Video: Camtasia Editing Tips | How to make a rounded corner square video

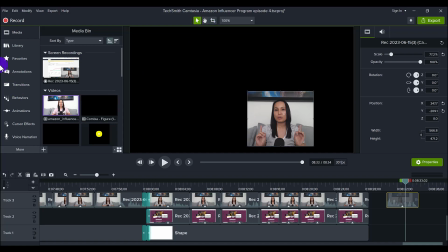And then what you want to do is head over to the rounded corners feature, which I have in my favorites.
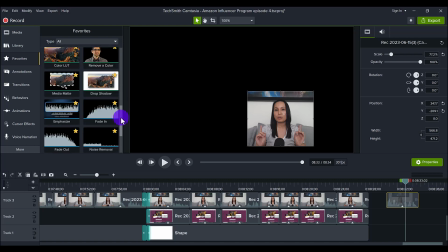And I always encourage everybody to use their favorites tab. And I have here the corner rounding. And so all I want to do is literally drag this onto here, and it's going to make the corners rounded.
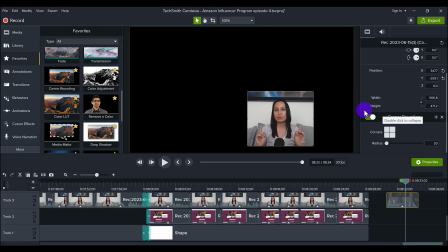It automatically does 20, and it varies what it looks like on different types of media. So on an image, it might look really harsh and you need to tone it down, which means you need to turn the numbers down. Sometimes it doesn't look like it did very much corner rounding, so you'll need to increase it.
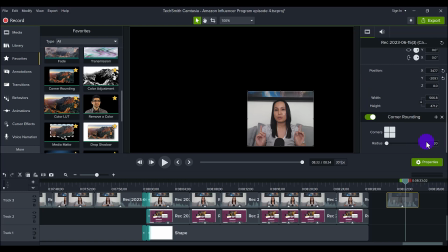But it always is default at 20, and you can lower it and raise it as you wish. So if I just click over here, this is more or less the kind of corner rounding that I want. If you do it more, like let's say 30, it'll look like this.
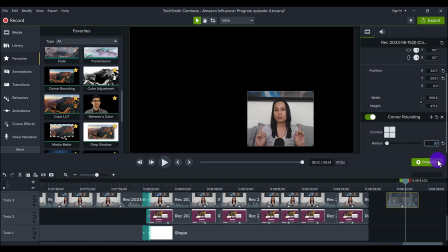And then you can go higher if you want. I typically do not go past 30, but let's just show you guys what it looks like. To me, this is too corner rounded. Everybody has their specifications, so you can put it to however you'd like. I get my corner rounding over here,
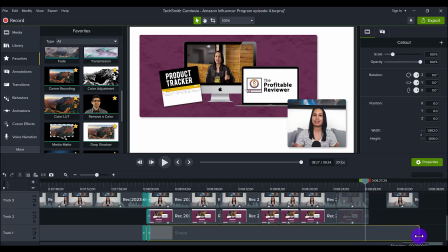and you can see I love to put a white background behind whenever I'm doing this kind of stuff. When I have an image and then a video here, because if I just have the black background, right,
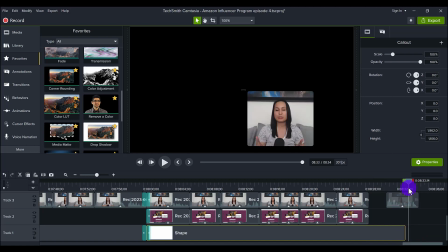it's just gonna kind of get lost and you're not really gonna see the features.
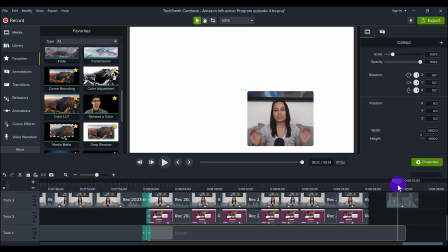You can sort of see that it's rounded, but you'll see it more here when you have it just by the white background. And so because I have the white background, I love adding a drop shadow to give it that extra detail.
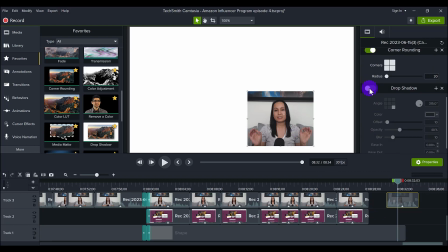And you can see if I take away the drop shadow, it's just flat. And if I add the shadow, it looks a little bit more like it's popping out, right? All these different things, different details add up. And then from here, I would finish with my color correction.
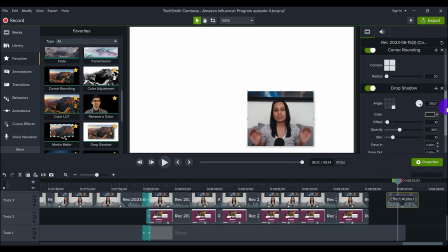What I usually do is I add a color LUT, but it made my skin too saturated, so I'm gonna lower that down. And then I'm gonna add the color adjustment. That's gonna make it really black and white, and it's like super harsh.
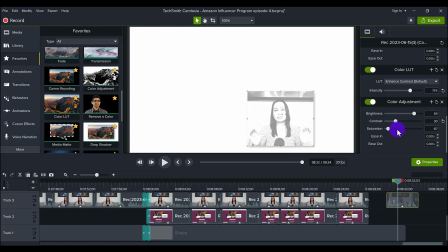So I'm gonna lower down the contrast, gonna raise the saturation, lower down the brightness. This is gonna be different for everybody, right? So it really depends on, you know, your skin tone, what's happening in the video.
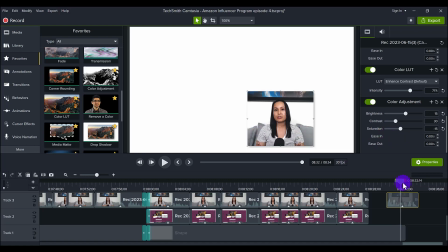So you can see here, this kind of looks okay, this looks better. Just rough ballpark of the coloration. If I turn it off, you can see that it's more dim and it's more gray. And then if I turn this off, then this is definitely, this looks totally, you know, pale and dreary and gray.
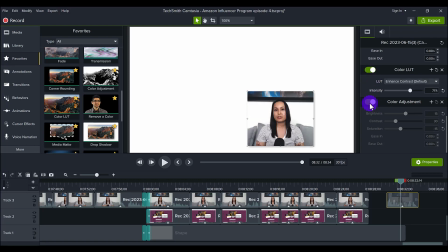But then we go boom, color LUT, boom, color adjustment. And now it looks more vibrant.
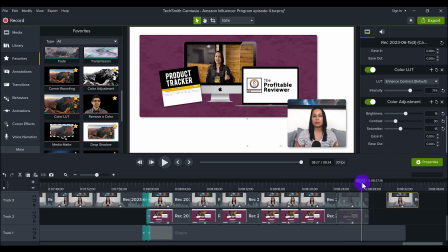And so then you would just obviously place this wherever you want. I would do these changes before you go in and start chopping and cutting everything. When you go and try and add this at the end, you might run into glitches and things like that.
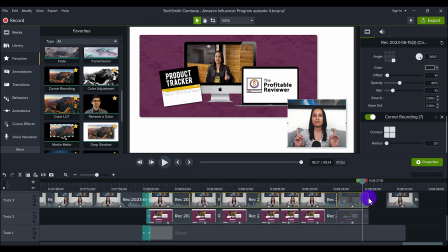So I would do this before you start chopping up and making everything into many more pieces. All right, so that is how you make a rounded square for your videos when you're doing screencast recordings in Camtasia. If you thought this video was cool, make sure to hit the thumbs up button.
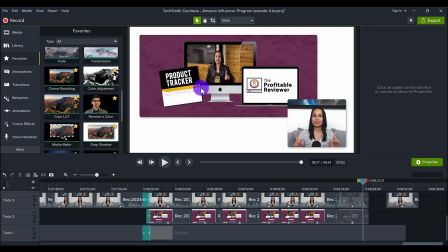And if you're interested in checking out our new course called The Profitable Reviewer, where you can make money reviewing Amazon products, and honestly, this is the easiest money I've ever made online, head down to the description below as I will have the course link for you to check out what it is,
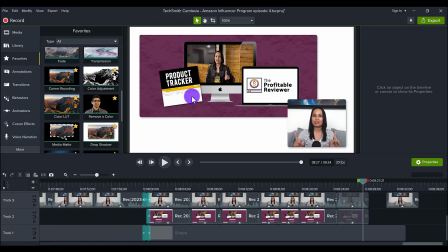how it works, and how it can make you money. Thank you guys so much for watching, and I'll see you in the next video.